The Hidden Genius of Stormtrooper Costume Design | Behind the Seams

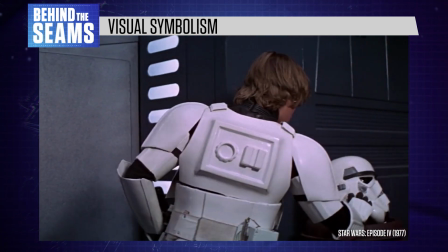4:10 It's when Luke Skywalker steals some Stormtrooper armour to rescue Princess Leia.
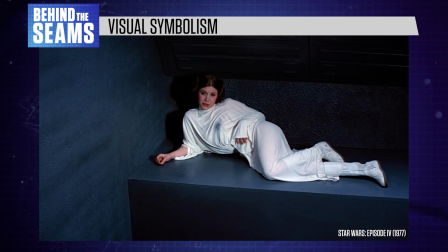4:16 A little short for a Stormtrooper. Huh?
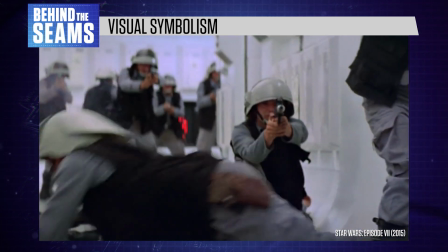4:19 The original Stormtroopers never do anything interesting, and we don't need an explanation for what they are.
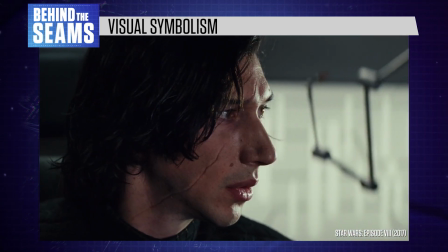4:25 It's all clear from what we see on screen. Throughout the franchise, we see obvious visual patterns between the heroes and the villains.
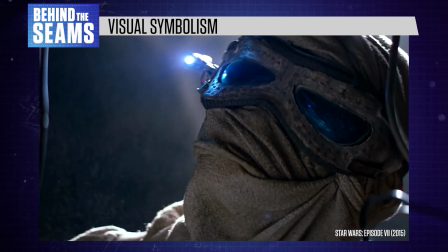4:33 Good guys usually wear practical outfits in organic colours, symbolising their connection to nature.
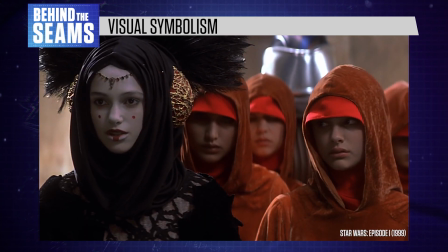4:41 Or they wear colourful, individualistic costumes, showing their personality and freedom.
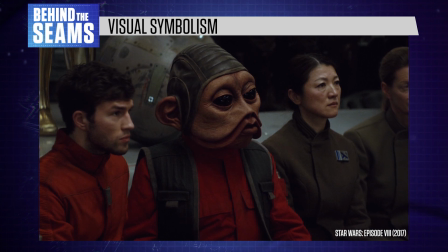4:46 There's a lot of variety among the rebels, because they're a diverse group of allies, rather than a uniform army of obedient soldiers.
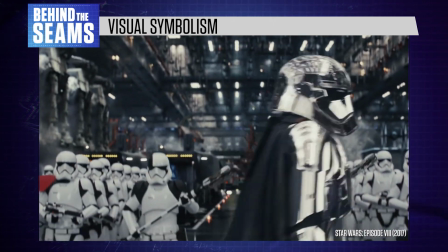4:54 Meanwhile, the villains mostly dress in black, white or grey, sometimes with red accents.
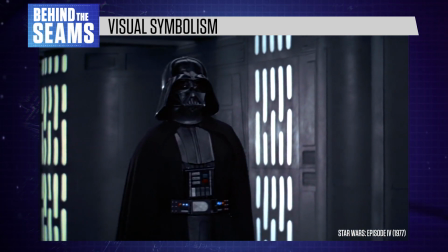5:00 Their clothes are harsh and angular, and the Empire favours brutalist architecture and mass-produced technology.
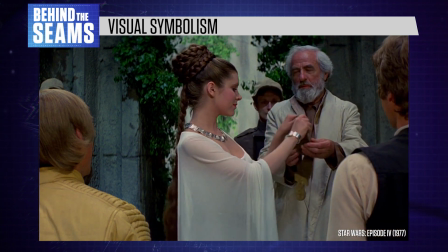5:08 In Western media, pure white is usually used to denote innocence, like Leia's outfits in Episode 4.
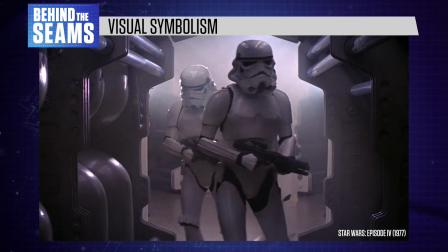5:16 But Star Wars also includes white in its aesthetic of evil,
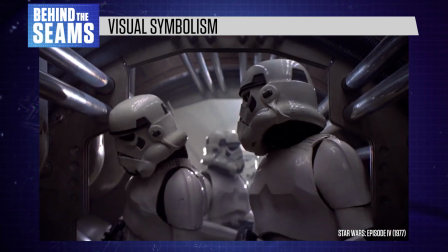5:20 with the Stormtroopers looking like bleached skeletons or sterile plastic robots.
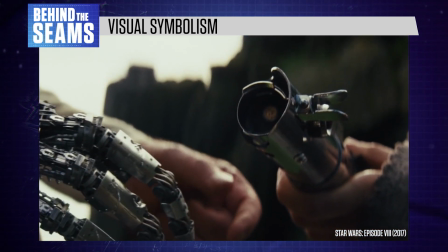5:26 They represent death, while the heroes tie into the idea of the living force,
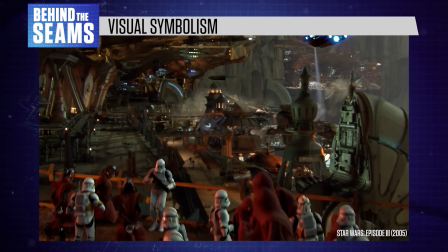5:32 representing the diversity and vibrancy of nature. Only in later years did we learn the origin story of the Stormtrooper uniform,
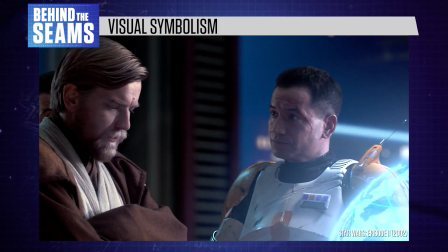5:40 beginning with the Mandalorian armour of Jango Fett, who is cloned to create the clone troops of the prequel trilogy.
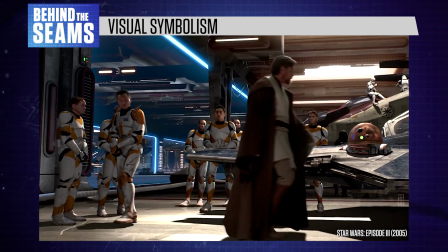5:47 Their armour evolves gradually from beige with colourful decorations to the gleaming white army of Episode 4.
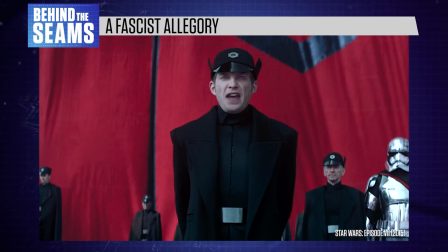5:57 Star Wars political storytelling is easy to understand, relying heavily on fascist imagery while portraying the Empire as straightforwardly evil.
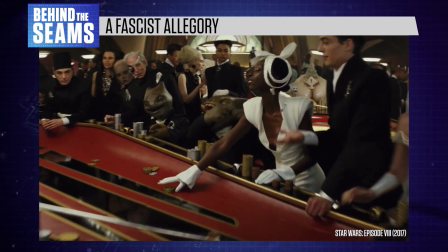6:07 But there's a great deal of complexity beneath the surface, illustrated more thoroughly in spin-off materials and subtext.
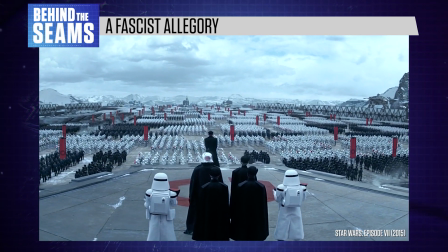6:14 In the case of the Stormtroopers, the more you think about them, the more parallels you begin to notice in real life.
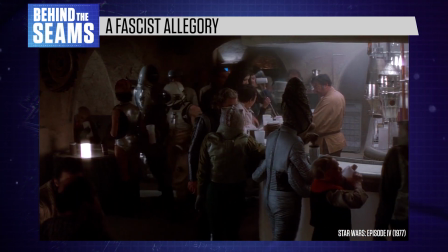6:21 In 1977, Star Wars felt revolutionary because it presented a grimy view of science fiction.
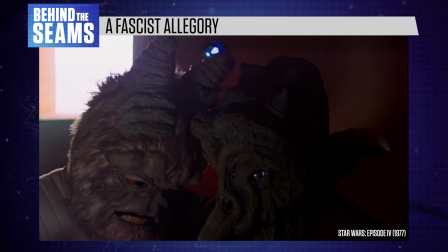6:28 This world included regular working people, petty criminals, and clashing political factions.
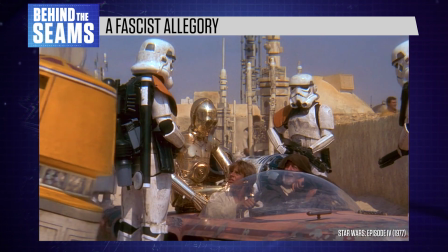6:35 It wasn't glossy or futuristic, and rather than being a fantastical kind of dystopia,
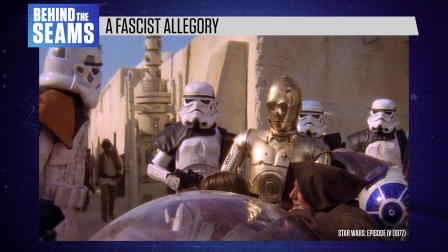6:41 its view of an authoritarian state felt rooted in reality.
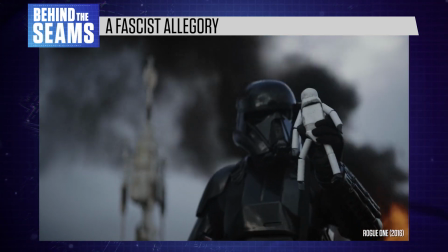6:45 There's no distinction between the military and the police, and the Stormtroopers' main role is to intimidate civilians,
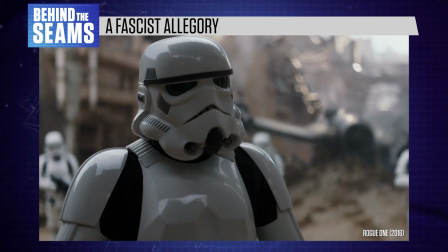6:52 kill the Empire's enemies, and obey orders without question. Obviously, they do nothing to help people or make the galaxy a safer place to live.
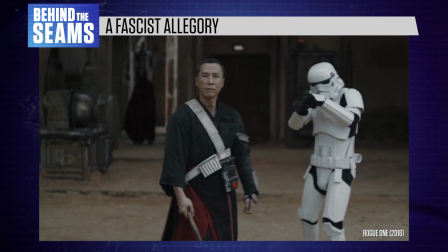7:01 Hey, stop right there!
Unlike most Hollywood movies, Star Wars isn't interested in presenting law enforcement in a positive light.
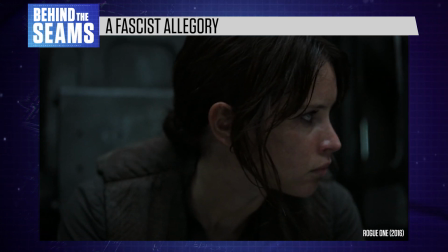7:09 These films would be very different if the Stormtroopers wore softer outfits and exposed their faces.
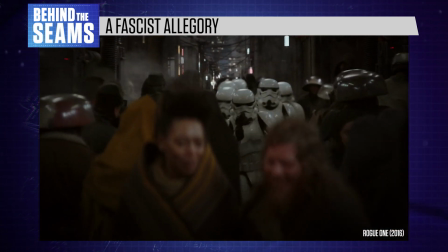7:15 Their uniforms make it easier to lump them together as anonymous antagonists, a political choice that reflects real-life trends.
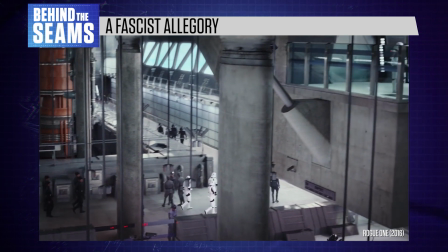7:23 In the decades since the first Star Wars movie came out,
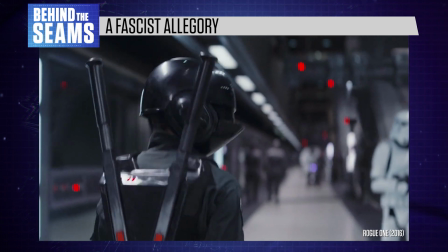7:27 American police have shifted closer and closer toward the imagery of the Empire.
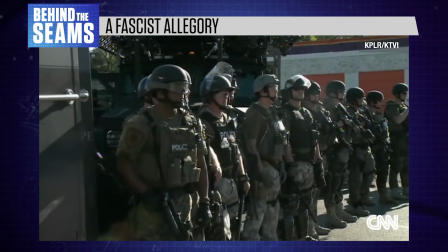7:33 We are now used to seeing police officers wearing heavy tactical gear.
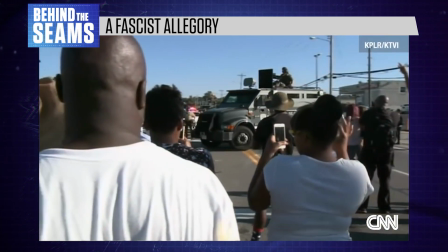7:38 SWAT teams are also massively overused. Modern police forces have access to military-grade weapons, vehicles, and body armour,
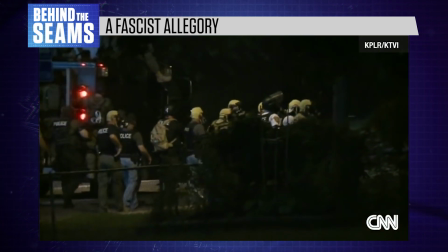7:46 along with masks that conceal their identities and facial expressions from the public.
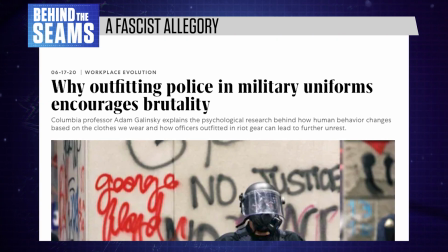7:51 There's a link between militarised uniforms and a rise in police brutality.
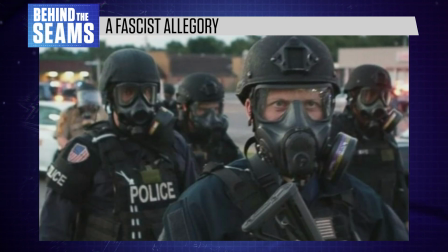7:56 When armed officers wear a mask, they can avoid accountability and guilt.
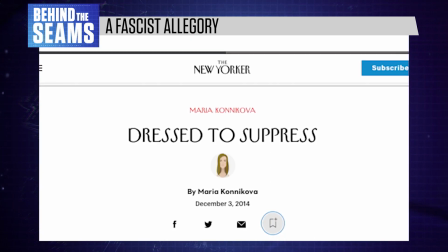8:01 When they dress like soldiers, they begin to act more like soldiers.
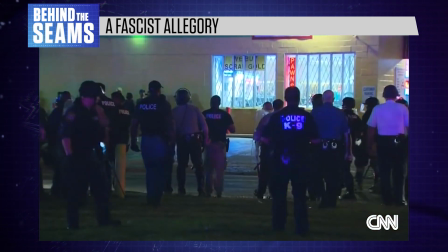8:10 And for obvious reasons, people respond very differently to a police officer wearing casual clothes versus body armour and a helmet.
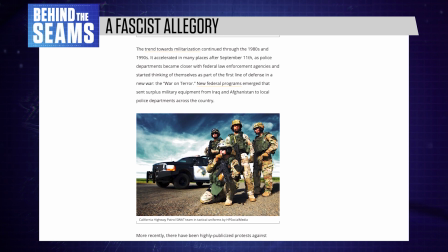8:18 This kind of uniform sends an unavoidably aggressive message.
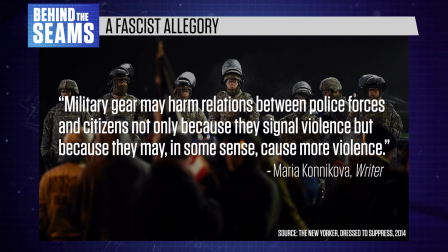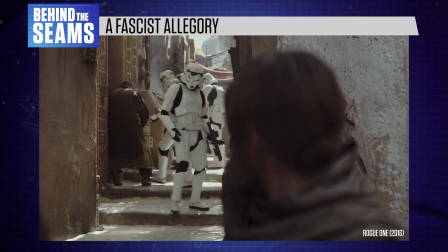8:30 In Star Wars, the Stormtrooper armour serves a dual purpose.
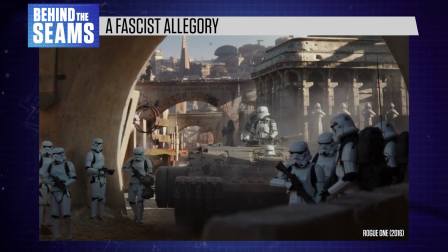8:35 It intimidates civilians, but it also keeps the Stormtroopers themselves in line.
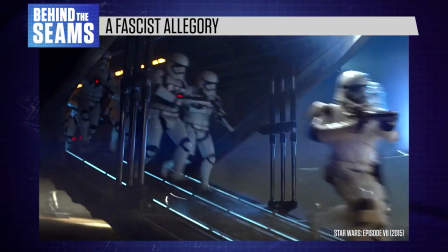8:40 It discourages individuality and emotional connections.
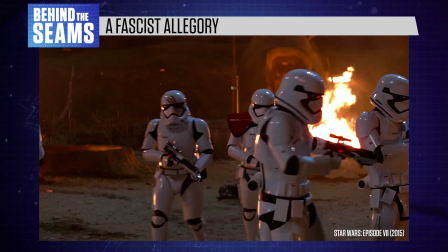8:43 They can't see each other's facial expressions or speak without their voices being recorded through their helmet microphones.
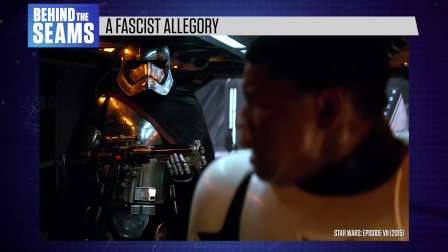8:50 And as we learn in The Force Awakens, Stormtroopers are punished for removing their helmets.
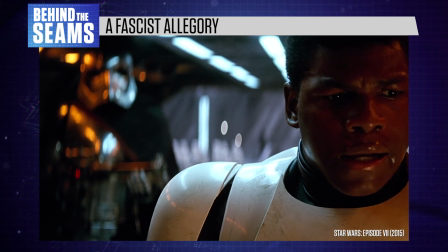8:55 And who gave you permission to remove that helmet?
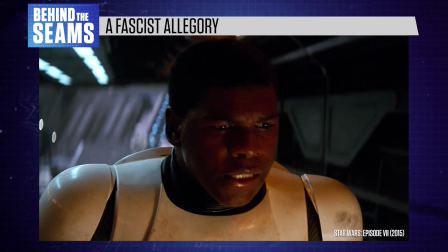8:58 Finn's big turning point begins with him tearing off his helmet to reveal a youthful, expressive face underneath.
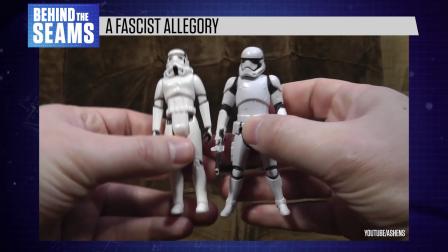9:06 Considering all this political and symbolic baggage, it's interesting to see how Star Wars fans have embraced the Stormtrooper brand.
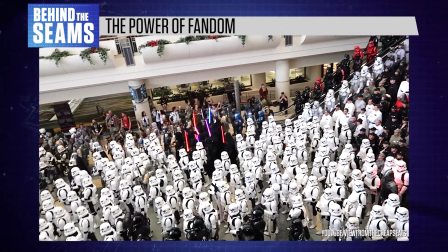9:18 There's a massive contingent of Stormtrooper cosplayers out there, some of whom belong to the 501st Legion,
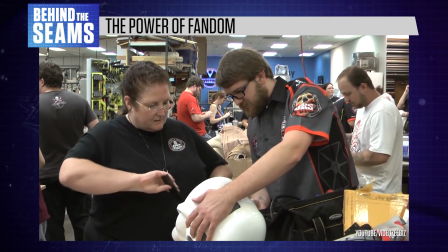9:25 a long-running fan club that organises costumed events and raises money for charity.
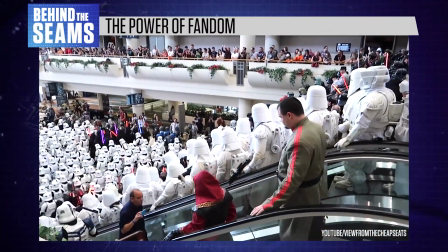9:31 And when people see them at conventions, those Stormtroopers are greeted happily by adults and children alike.
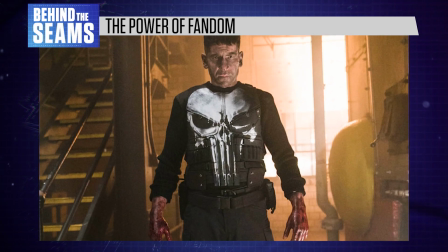9:40 Many of us would hear alarm bells if we met someone wearing Punisher paraphernalia,
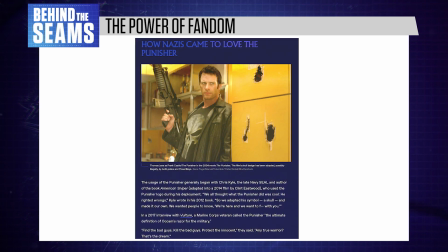9:45 because the Punisher is now associated with violent far-right extremism.
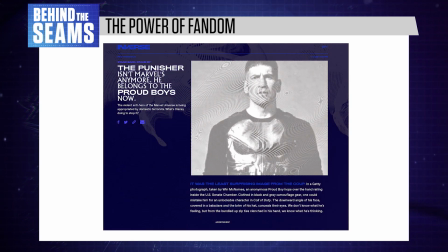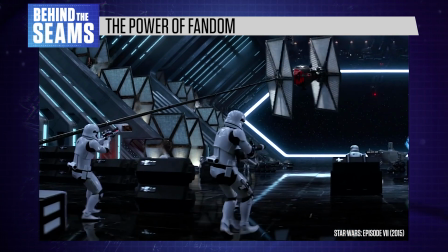9:55 Stay calm, stay calm. But despite their central place in a fascist allegory, I am calm. Stormtroopers somehow avoided this fate.
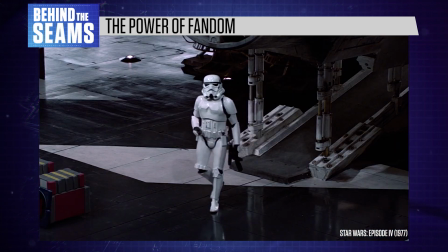10:04 That might be because they're not actually scary. Repeatedly portrayed as incompetent idiots, the heroes defeat them with ease.
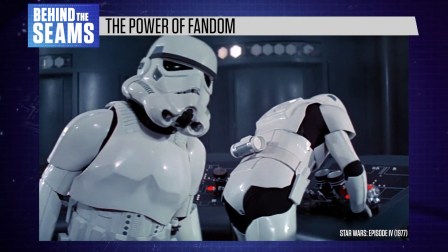10:12 So while Stormtroopers play into some relatively well-drawn political world-building in the films,
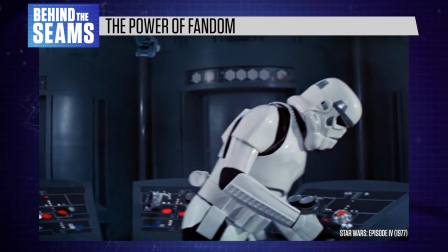10:17 they can still be reduced to a punchline with no emotional impact.
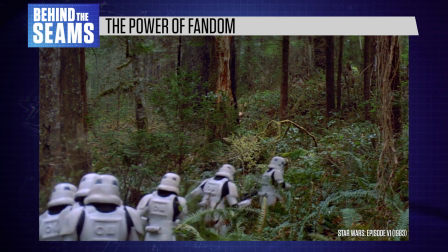10:21 This allows their distinctive design to be enjoyed on its own terms, as a memorable, but ultimately harmless, Hollywood brand. Thanks for watching Behind the Scenes. If you enjoyed this video and you're new to the channel, be sure to subscribe so you don't miss a future episode. It really helps us out. Thanks for watching, and we'll see you in the next one.